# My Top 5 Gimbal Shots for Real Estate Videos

Hey everyone, Mike Burke here with InsideRealEstatePhotography.com, and in this video I'm going to go over my top 5 gimbal movements that I use in my real estate videos and also demonstrate how I execute them in order to achieve the best results.
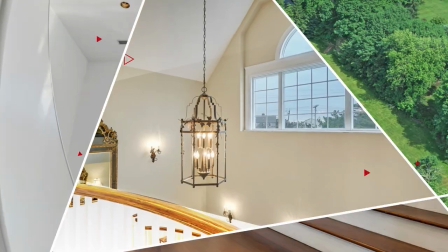So my philosophy for a successful real estate video, or any video for that matter, is to have a nice variety of shot movements so that the video doesn't become too repetitive or boring. Our main goal when we create these videos is to keep the viewer interested and engaged until the end of the video and to get them excited about the property we are showcasing. Having a good variety of well-performed shots is key in this equation. In this video, I'm going to go over my main 5 types of gimbal shots that I use in almost all my real estate videos. I will also show you some examples and also illustrate how I go about performing these shots with my gimbal in order to achieve the best results. I'm sure I'll also look like a bit of an idiot while I do it, so please enjoy. I'm not going to go over any of the basic or technical aspects of shooting real estate videos in this video, such as camera settings. I have another video that covers all of those things and I'll link to that up on the screen right now. I'll simply mention that I am shooting these videos in a higher frame rate, specifically 60 or 120 frames per second, in order to slow them down in post to get smooth, graceful results. Alright, without further ado, let's get into these 5 main types of gimbal shots that I use when creating my real estate videos.
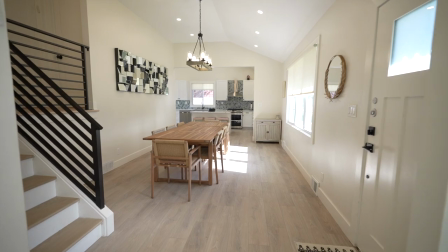This is probably the most basic and widely used gimbal shot out of the bunch. It simply refers to a forward walking shot entering a room or toward your subject.
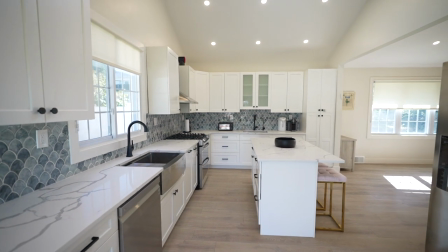It's sort of the bread and butter shot, but it's also important not to overuse it so that the shots in your videos don't become too repetitive. Again, having a mix of different types of shots is key to keeping your audience engaged and keeping them from clicking off your video after only a few seconds.
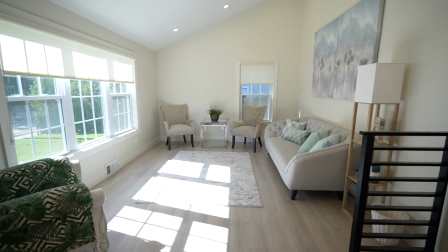It's also a good idea too to have editing in mind while you're shooting so that you can visualize how these clips are going to go together
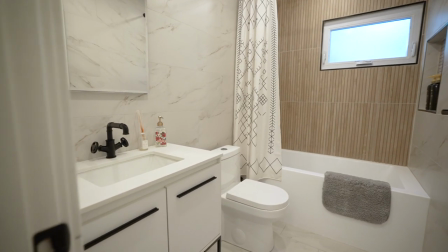later, and also to ensure that there's diversification among them and that they will have a good flow. My advice for achieving good results for this type of shot is mastering what's called the ninja walk.
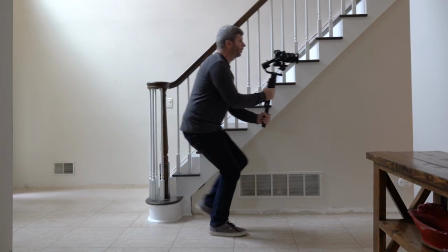This simply refers to keeping your knees bent and shuffling your feet in a way that minimizes any up and down movement. That up and down movement is really the key thing to pay attention to. If you just walk normally while performing this shot, you will notice that your video footage has a bit of a bounce to it, and that's exactly what we're seeking to avoid with this type of shot. Yep, you guessed it. This shot is simply the reverse of the forward movement shot.
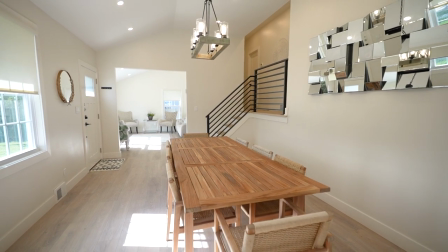This type of shot creates interest because it reveals the scene as you move backward, and it's definitely a great type of shot to include in your videos. This shot is executed in the same manner as the forward movement shot, just in reverse.
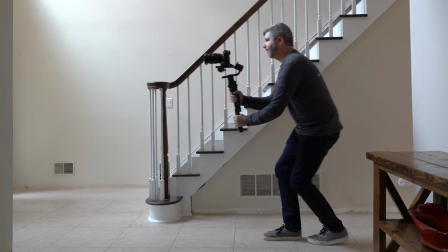A backward ninja walk, keeping your knees bent, and paying mind to minimizing or eliminating that unwanted up and down movement. You could of course just do a forward movement shot, then reverse the clip in editing. However, I do recommend that you just perform the shot manually while on site. Sometimes reversing a clip in editing doesn't look so natural. Pans and tilts are staple camera moves used in almost every video production in some shape or form.
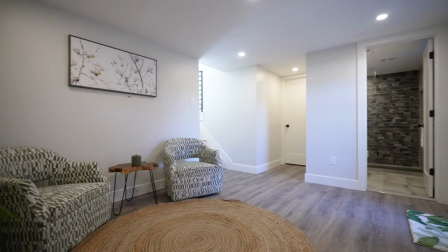These type of shots are great to throw in for variation, and also they're great for tight spots where there's little or no room to walk and create movement in some other way. Specifically, what comes to mind is when shooting bathrooms, when there's mirrors to avoid, or tight bedrooms.
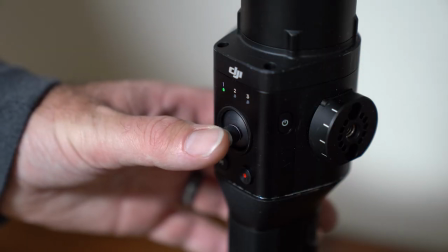Really, these types of shots can be used wherever though. I simply perform these shots by using the joystick on the gimbal, pressing left or right for pans or up and down for tilts.
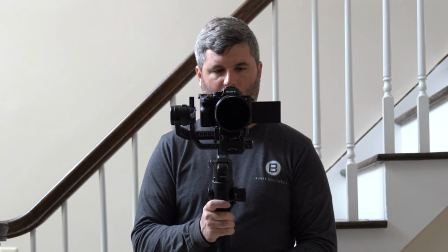Simple and effective. The slider mimic shot is one of my favorite shots because I really think it gives the video that cinematic feel. This is a horizontally moving shot, moving more or less parallel to your subject.
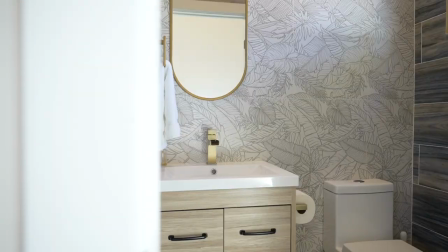It really helps to utilize a foreground element in these type of shots to accentuate the movement and achieve that parallax effect where the background and foreground elements are moving at different speeds. With my 16-35mm lens, I usually have it zoomed all the way into 35mm to help with this effect, and I also have my f-stop all the way open at f2.8 in order to blur out the foreground a little bit. All of this helps capture that cinematic feel.
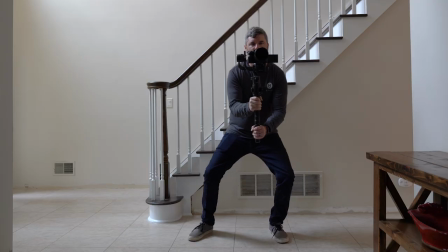I found the way to achieve the best results for this type of shot is to keep your arms and your feet still and use your legs to perform the movement of the shot.